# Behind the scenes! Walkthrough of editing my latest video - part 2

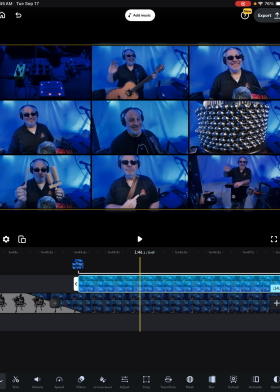4:04 So I think it's going to do a little, let me play this real quick. All right, so yeah, I went duk, duk, duk. And then so
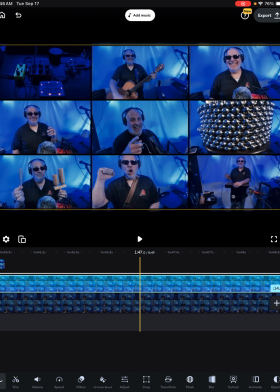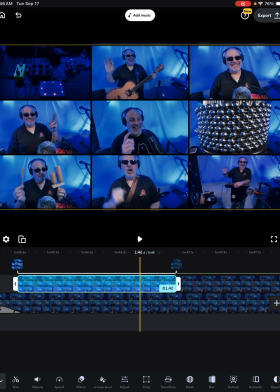4:30 yeah, so maybe split it like right there. So then what we're going to do is we're going to use this
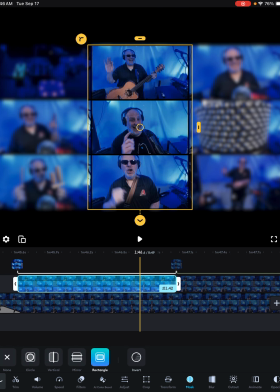4:39 mask feature, and we're going to pick out the video frame. Ooh. Video frame that we want to show. So that's going to be this guy here. And so
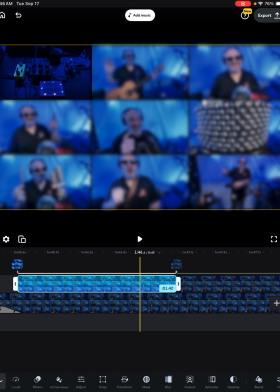4:59 it yields this. Everything else is blurred, and this one is, so I also like to enlarge it a little bit just to like further kind of bring
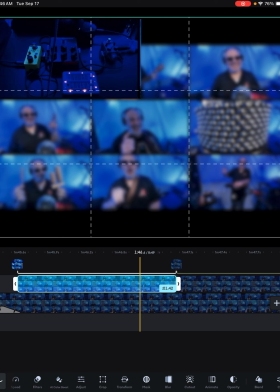5:12 attention to what's being shown, you know, if that makes any sense.
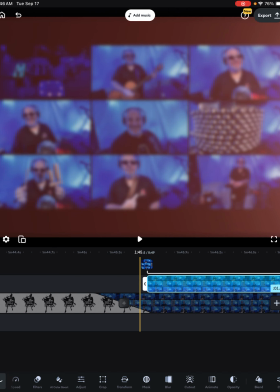5:18 All right, so you'll see it'll come clear when this part plays its little part.
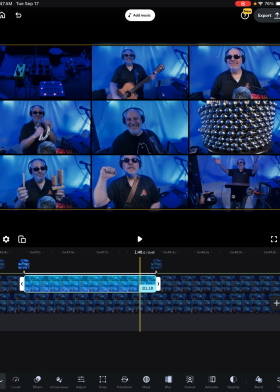5:29 And then that's where that one ends, so we'll split that and do the same thing here.
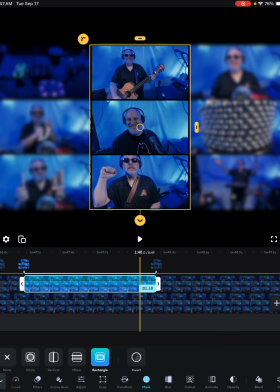5:38 We're gonna mask that, cut this down. See, a lot of this video editing is just very repetitive, right?
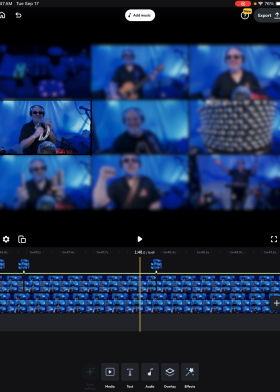5:49 You do like the same thing but different a bunch of times.
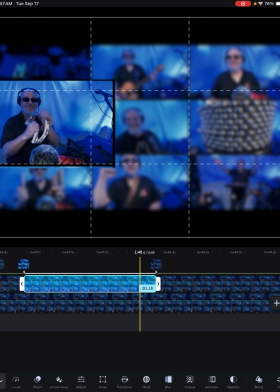5:54 So we're gonna blow that one up a little bit. So I like to do this for a couple of reasons.
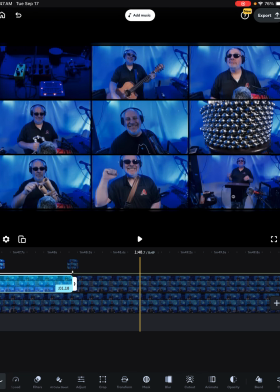6:03 That it
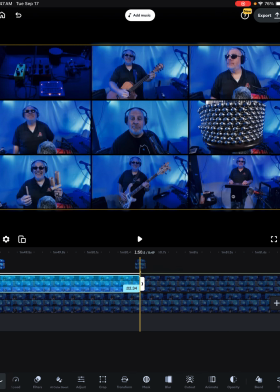6:08 shows, you know, not just visually kind of what you're hearing and where it is,
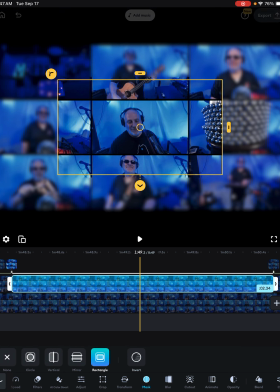6:14 but it also kind of shows what the different sounds are of the different instruments and different things.
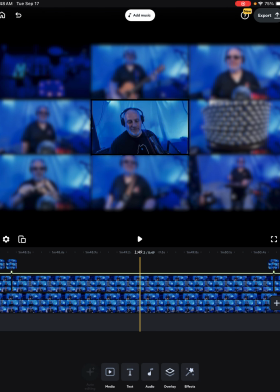6:22 Because when they're all played together, you know, they kind of blend in and make it kind of a cohesive whole,
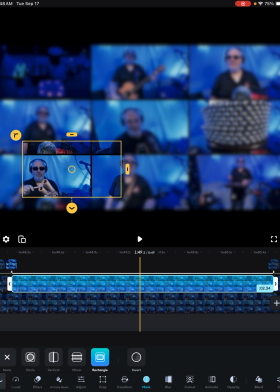6:28 ideally, you know, if I did my job correctly. So I like doing this little beginning in that it kind of helps people see what they're going to hear. I don't know how effective it is.
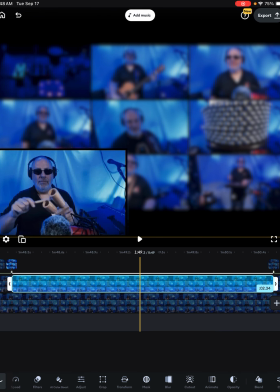6:45 I've only done this on a few videos, so comment in the comments if you've noticed this before.
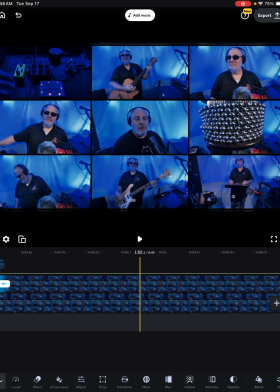6:56 If you like it, if you think it works, you know, all that fun stuff, let me know.
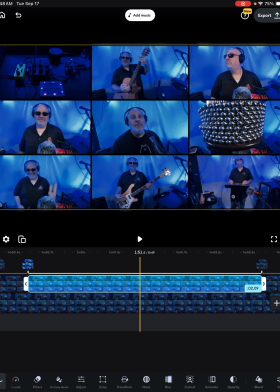7:00 I appreciate any of that feedback. It's not a lot of work, but it's not no work either, you know.
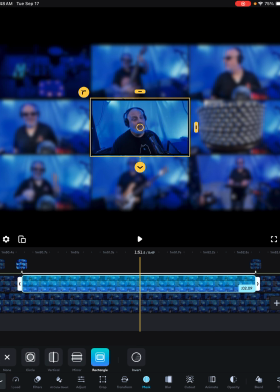7:10 I don't know if it makes a difference, but that's so many things with, you know, this has been a bit of a journey for me figuring all this out.
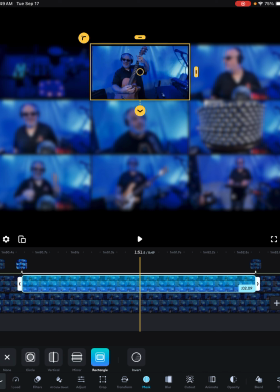7:25 You know, I don't really know what I'm doing. I'm not a professional. I'm a total amateur when it comes to these things.
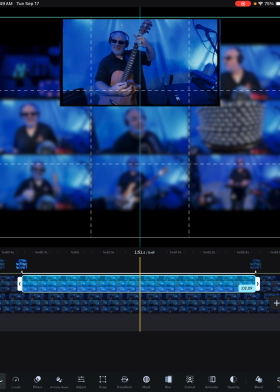7:32 So I'm just kind of doing my best guess of what I think makes sense.
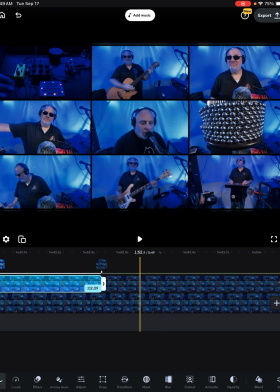7:38 And
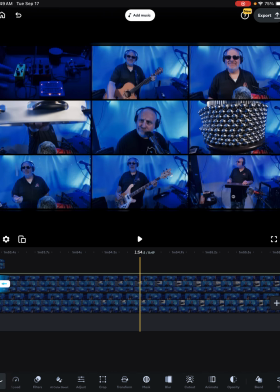7:43 sometimes that works, sometimes it doesn't. I need to see where the bass starts. It's too bad because I make a silly face on the vocal. Ooh, it's tight.
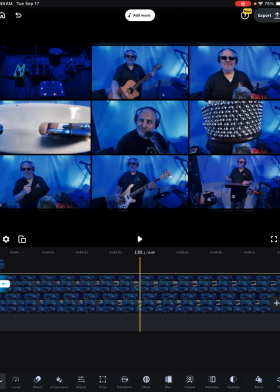7:58 Okay.
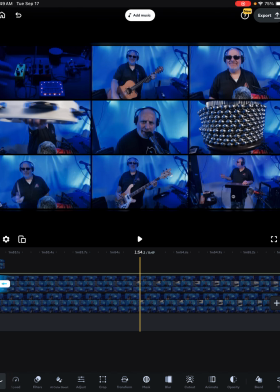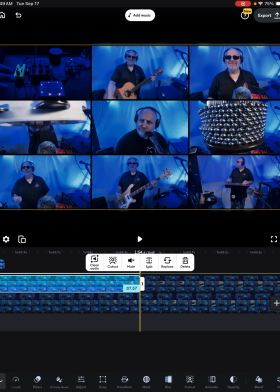8:04 All right, so it looks like it's right about there. That's too bad.